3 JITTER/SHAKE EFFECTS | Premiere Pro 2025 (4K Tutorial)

it really makes the visual hit a lot harder especially if the song has like a lot of bass or a big kick drum or anything like that on these beat drops this type of jitter effect is so dope so we're just gonna move on now to the second example all right so here's
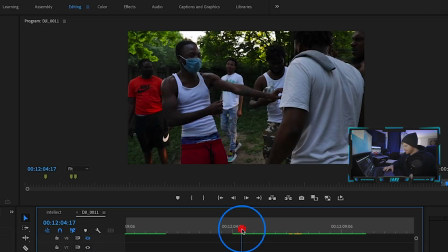the example without the jitter effect so obviously it doesn't hit as hard not as cool we want to add that little jitter effect in there so what you got to do
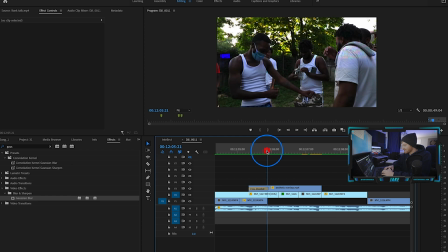is figure out where that kick drum is happening so let's listen back to it one more time so if i zoom in
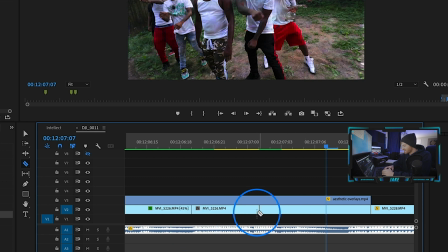you can see we got like these two little spikes right here so i'm just going to go ahead and make a cut right there there's obviously one here
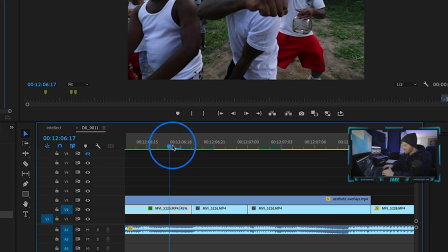already because the first part of this clip is in slow motion and then it goes normal motion right here so we're just splitting this clip
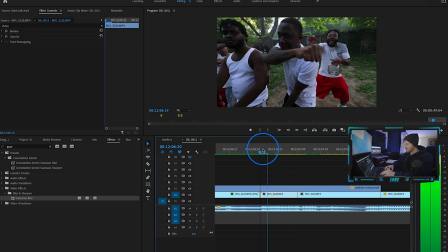where the kick drum is hitting and now what we're going to do is add a gaussian blur onto both of these so we're just going to go ahead and take it on to this first one right now we're going to change it from horizontal and vertical to just horizontal we're going to go
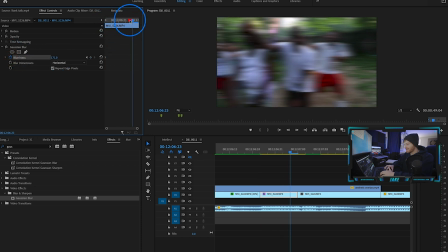ahead and increase the blurriness make a keyframe there in the beginning come all the way to the end turn it down back to zero so this way as soon as the kick hits it's like maximum blurriness so it looks like it's hitting with the kick drum so let's see what this looks like
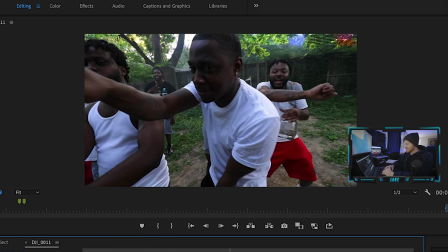so obviously you can see it gets blurry there for a very quick second but it's almost like it lasts too long and then there's no
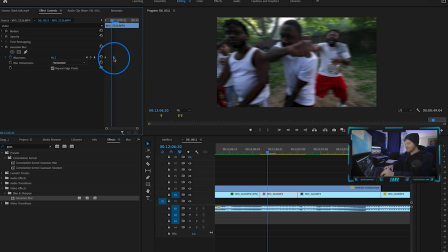there's two kicks hitting right here so what we need to do is just bring this keyframe in so it's a lot quicker so one two three maybe three frames that's good And then what we're going to do is copy this Gaussian blur onto where this second kick is, which is right here.
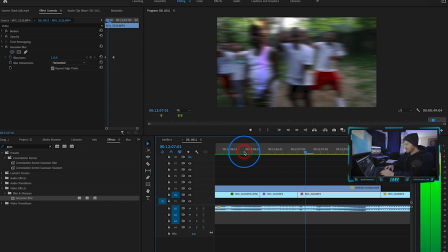We're just going to hit Command-C to copy, Command-V to paste. And now we have the two jitters like right back to back as the kicks are hitting.
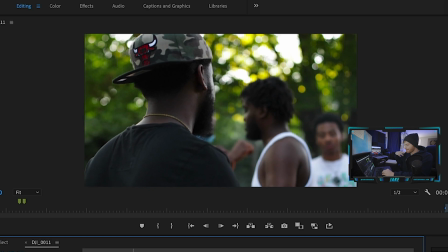So I really like this one because it's a little more subtle and it's easy to kind of just copy and paste it around the timeline. So I hope you guys like that one. We're going to move on to the third and final jitter effect. all right so i think this third and final transition is my
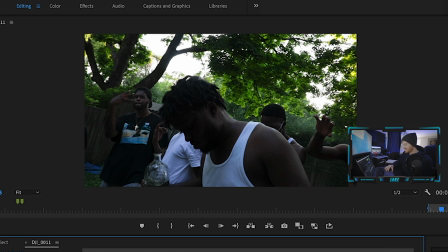favorite type of jitter transition so for this transition it's gonna look like this so
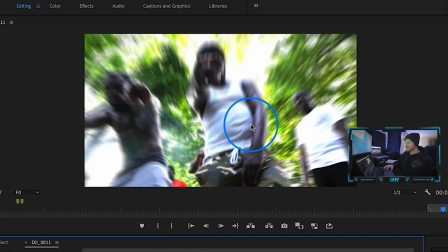it's definitely cool looking especially when you tab over it it's blurry it looks like surreal almost there's this glow effect happening so i really
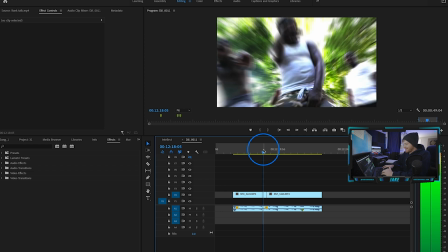like using this jitter effect for transitions like this like right when the beat hits again like right on this kick right here so i've got the raw clips right
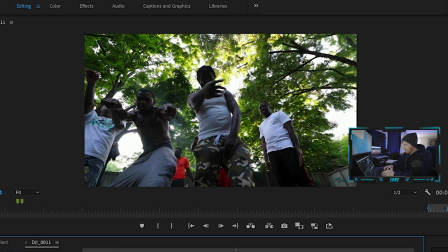here with no transitions let's check that out so you know just pretty ordinary looking you know we need to sauce that up for sure so all we need to do is come back here to the cut we need to go about eight frames to the right so i'm just gonna go one two
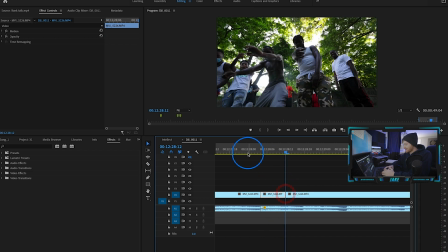three four five six seven eight and i'm gonna make a cut right here so we cut this second clip right as this transition's happening we're gonna
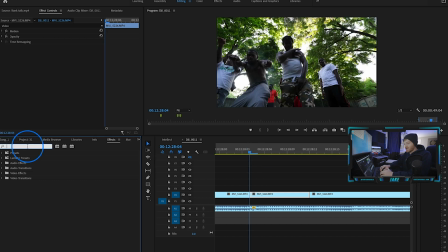use this first part of this clip to make this effect all we need to do is go to your effects tab type in an effect called levels drag that on you're going to make a keyframe on this white input level right here so we're just going to go ahead and make a keyframe right there in the beginning
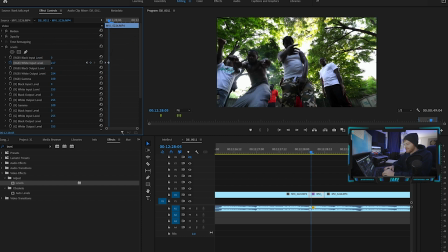go about one tab over we're going to go ahead and drag that white input level down a little bit go one tab
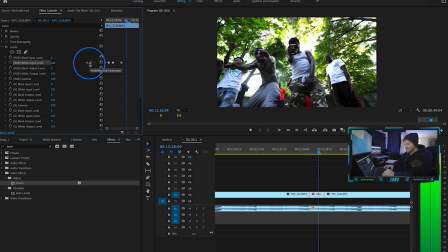over maybe bring it back up maybe leave it like that for two frames then bring it back a little bit now you can customize this as much as you
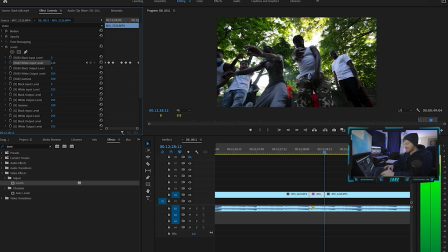want this is just to like really make this like flash effect look dope so as I scroll back here you can see that we
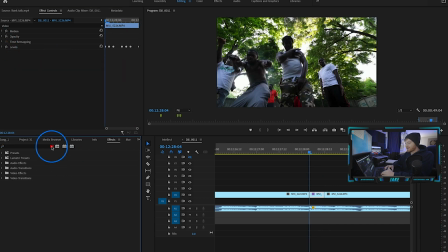kind of got like that flicker flash effect going on with these levels now I'm gonna do is type in an effect called transform it's under your distort tab and I'm just gonna drag that on to our little transition clip right here and now what I'm gonna do is keyframe the position in the
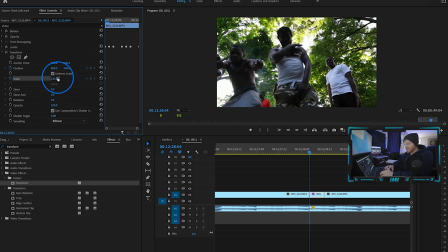scale so I'm gonna go ahead and keyframe the scale to start a little bit more zoomed in maybe like right there the position you know move it over
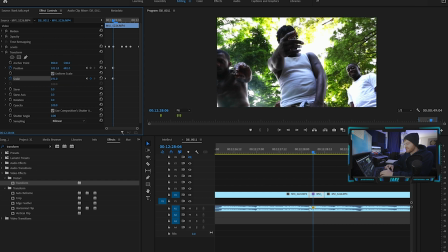there maybe like give it two frames of like zooming up moving the position and then maybe back a little bit so we're again we're just